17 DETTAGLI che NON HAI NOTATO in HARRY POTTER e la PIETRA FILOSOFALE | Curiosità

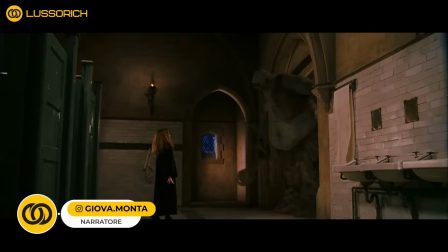0s
Harry Potter e la pietra filosofale non è solo il primo capitolo di una delle saghe cinematografiche più amate di tutti i tempi,
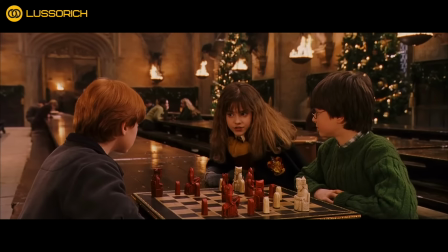6s
ma rappresenta anche un vero e proprio scrigno pieno di dettagli nascosti e curiosità sorprendenti che molti appassionati potrebbero non aver ancora scoperto. Questo film, che ha aperto le porte al magico mondo di Hogwarts, è ricco di elementi sottili e magie visive che meritano di essere esplorate più a fondo.
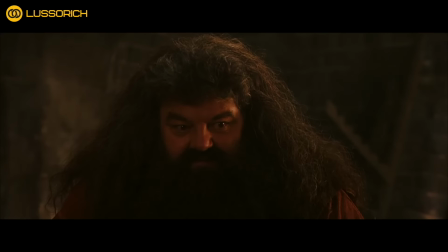22s
Oggi ci immergeremo in alcuni dei dettagli meno noti che arricchiscono questa avventura cinematografica,
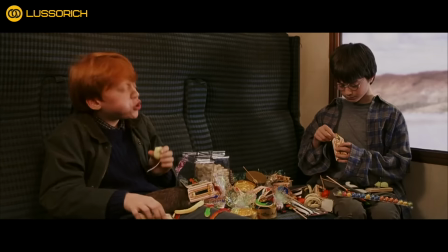27s
rivelando aspetti e momenti magici che potrebbero essere sfuggiti anche ai fan più attenti,
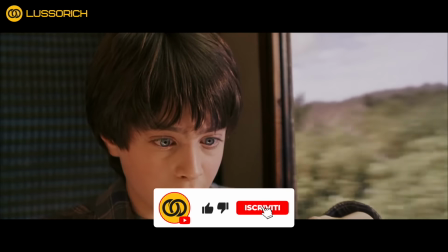31s
illuminando così nuove sfaccettature di questa storia amata da milioni di spettatori in tutto il mondo.
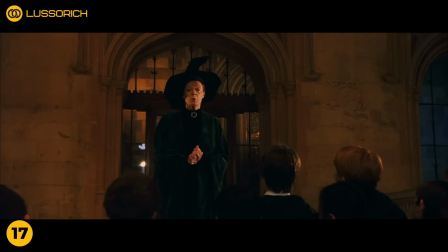40s
Una delle prime introduzioni alle case di Hogwarts avviene quando Harry, poco dopo il suo arrivo,
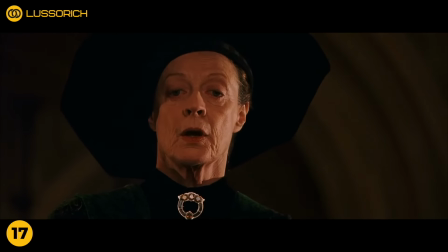45s
viene informato sulle caratteristiche di Serpaverde, inclusi il colore verde e il serpente come simbolo.
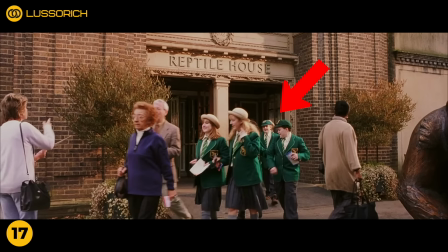51s
Questi elementi sono sottilmente anticipati nella scena dello zoo, dove Harry nota un gruppo di bambini vestiti di verde uscire dalla casa dei rettili.
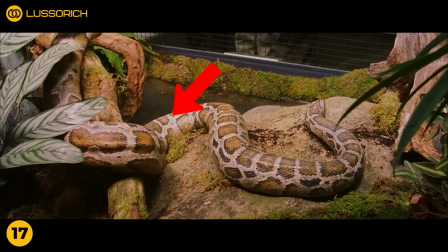58s
Subito dopo, la camera si sposta su un serpente che viene maltrattato da Dudley.
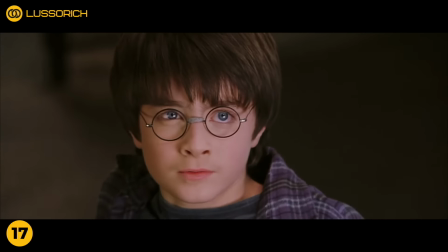62s
Questo dettaglio stabilisce una connessione tra il comportamento malvagio e la casa nota per la sua ambiguità morale.
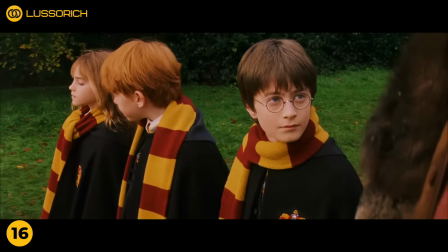68s
L'abbigliamento del trio è spesso utilizzato per riflettere le loro personalità distinte.
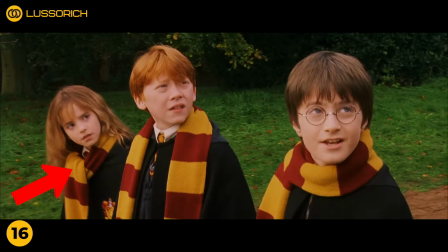73s
Hermione, sempre impeccabile, porta una sciarpa perfettamente annodata, simbolo della sua precisione e attenzione ai dettagli. Ron, dall'altro lato, appare più trascurato e rilassato, spesso con la sciarpa non del tutto annodata, riflettendo la sua natura spensierata.
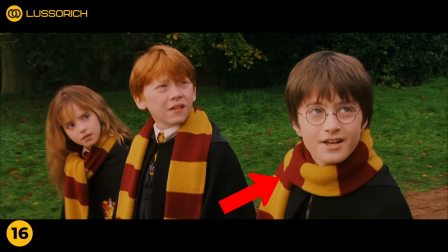87s
Harry, che si trova a metà strada tra questi due estremi, indossa la sciarpa a metà, simboleggiando il suo equilibrio tra serietà e leggerezza.
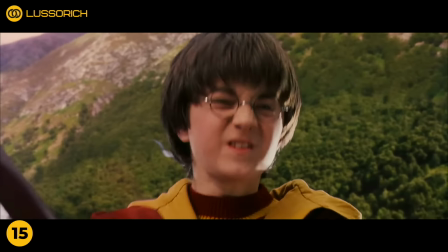95s
L'uso della CGI è un elemento fondamentale che arricchisce visivamente la narrazione, anche se non sempre con risultati impeccabili.
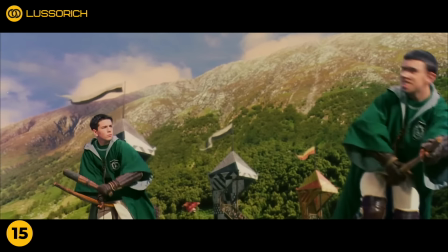102s
Durante le scene del gioco di Quidditch, la CGI è particolarmente evidente,
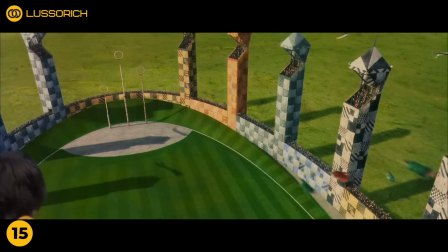107s
con momenti in cui la qualità lascia un po' a desiderare, specialmente nelle scene di acrobazie aeree come quella dei portieri.
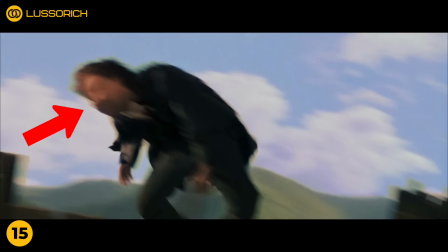113s
Anche il personaggio di Neville, nella sua scena iniziale in volo su una scopa, viene trasformato in un personaggio CGI piuttosto grossolano.
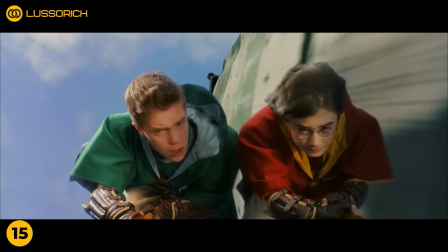119s
Questi momenti di CGI meno riusciti sono rapidamente sostituiti da inquadrature più stabili, bilanciando così gli effetti visivi con momenti di maggiore realismo cinematografico.
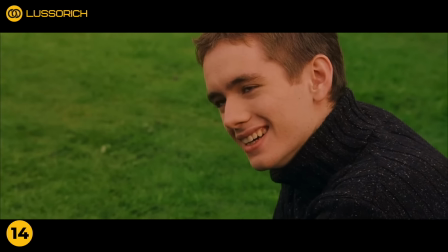129s
Una delle scene più significative per la caratterizzazione di Harry come cercatore si svolge durante la sua prima introduzione al Quidditch.
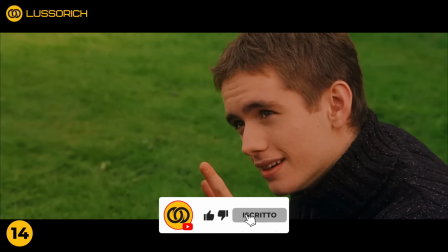136s
Oliver Wood, il capitano della squadra di Grifondoro, spiega i vari ruoli e le regole del gioco a Harry.
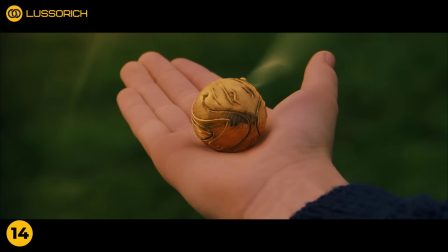141s
Durante questa spiegazione, Oliver libera il boccino d'oro, il cui comportamento errante e veloce è noto per mettere alla prova anche i migliori cercatori.
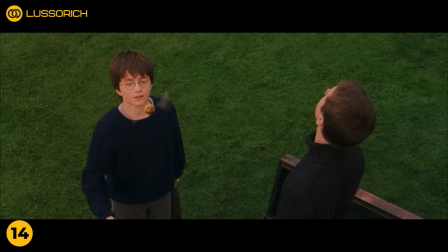149s
Harry mostra un'abilità naturale eccezionale. I suoi occhi seguono immediatamente il piccolo oggetto dorato con una precisione che sorprende lo stesso Oliver, il quale si trova a guardare nella direzione sbagliata.
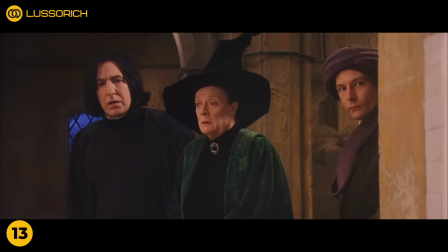160s
La passione di Minerva per il Quidditch è un dettaglio fondamentale che emerge con discrezione nel film.
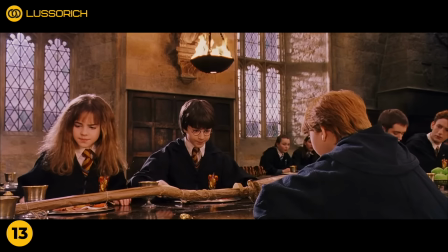166s
Minerva, vedendo Harry riuscire a prendere la ricordella di Neville con agilità notevole,
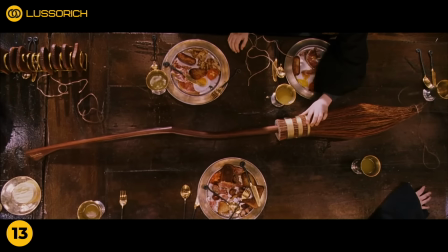170s
intuisce immediatamente il suo potenziale come cercatore nella squadra di Quidditch di Hogwarts.
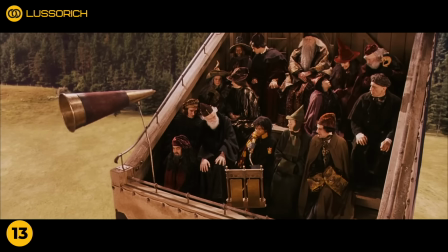175s
Questa scena stabilisce il talento innato di Harry per questo sport, ma rivela anche il passato di Minerva,
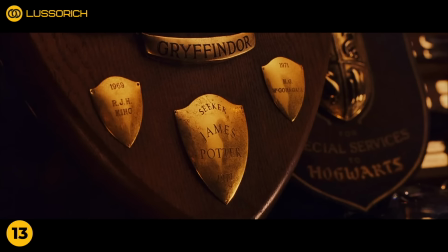180s
come giocatrice di successo, come dimostrato da un trofeo esposto più avanti nel film, che la elogia come una delle migliori giocatrici.
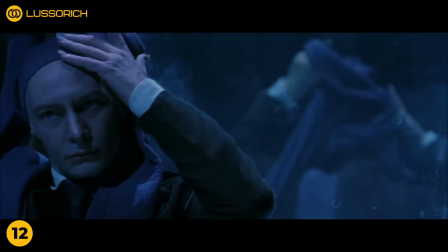187s
Il ruolo di Voldemort è stato diviso tra due attori, Richard Bremer e Ian Hart.
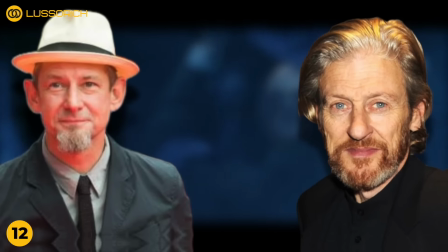191s
Richard Bremer ha prestato il corpo per la figura del Signor Oscuro in una scena di flashback,
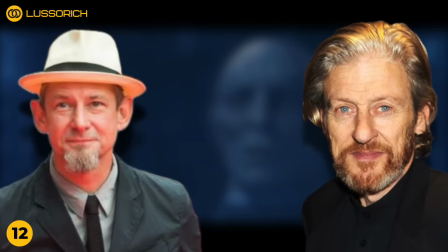196s
mentre Ian Hart ha dato la voce e il volto attraverso l'uso di tecniche CGI.
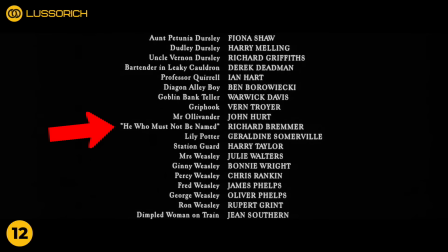201s
La curiosità sta nel fatto che nei titoli di coda, Bremer è accreditato come colui che non deve essere nominato.
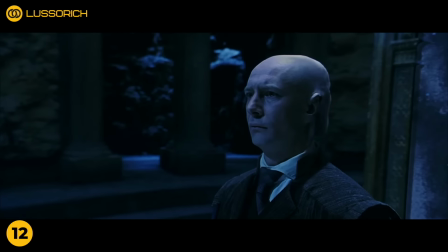206s
Un modo unico e intrigante di riferirsi a Voldemort che aggiunge un tocco di mistero e rispecchia la paura che il personaggio incute nel mondo magico.
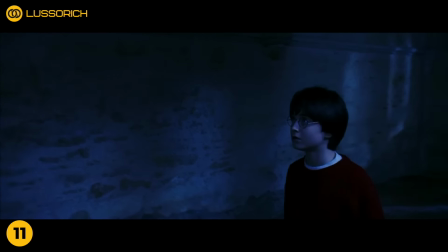215s
Lo specchio delle brame gioca un ruolo cruciale nel primo libro e film di Harry Potter, mostrando non il volto, ma ciò che il cuore desidera.
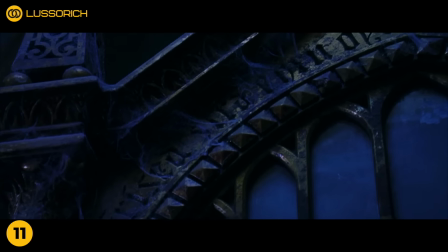222s
Le parole incise sullo specchio, che sembrano un insieme casuale di lettere,
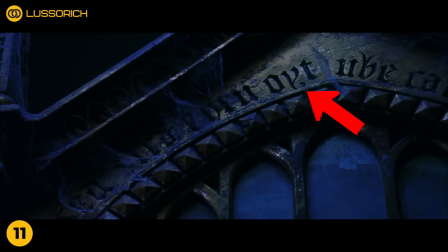226s
nascondono in realtà un messaggio speculare che, letto al contrario, rivela: non mostro il tuo volto, ma ciò che il tuo cuore desidera.
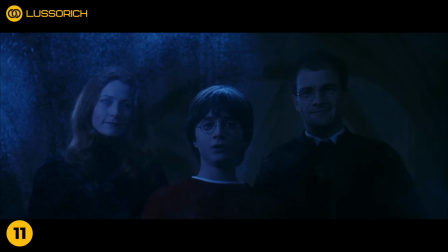233s
Questa rivelazione chiarisce la funzione dello specchio e approfondisce il tema della perdita e del desiderio.
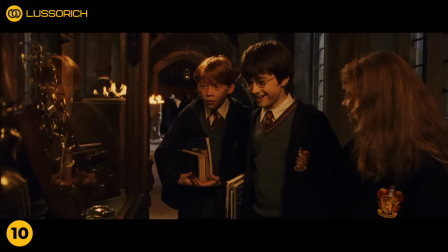238s
Hermione mostra ad Harry un trofeo vinto da suo padre, James Potter, evidenziando due interessanti easter egg.
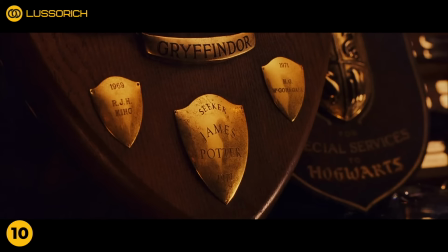244s
Accanto al nome di James si trova quello di M.G.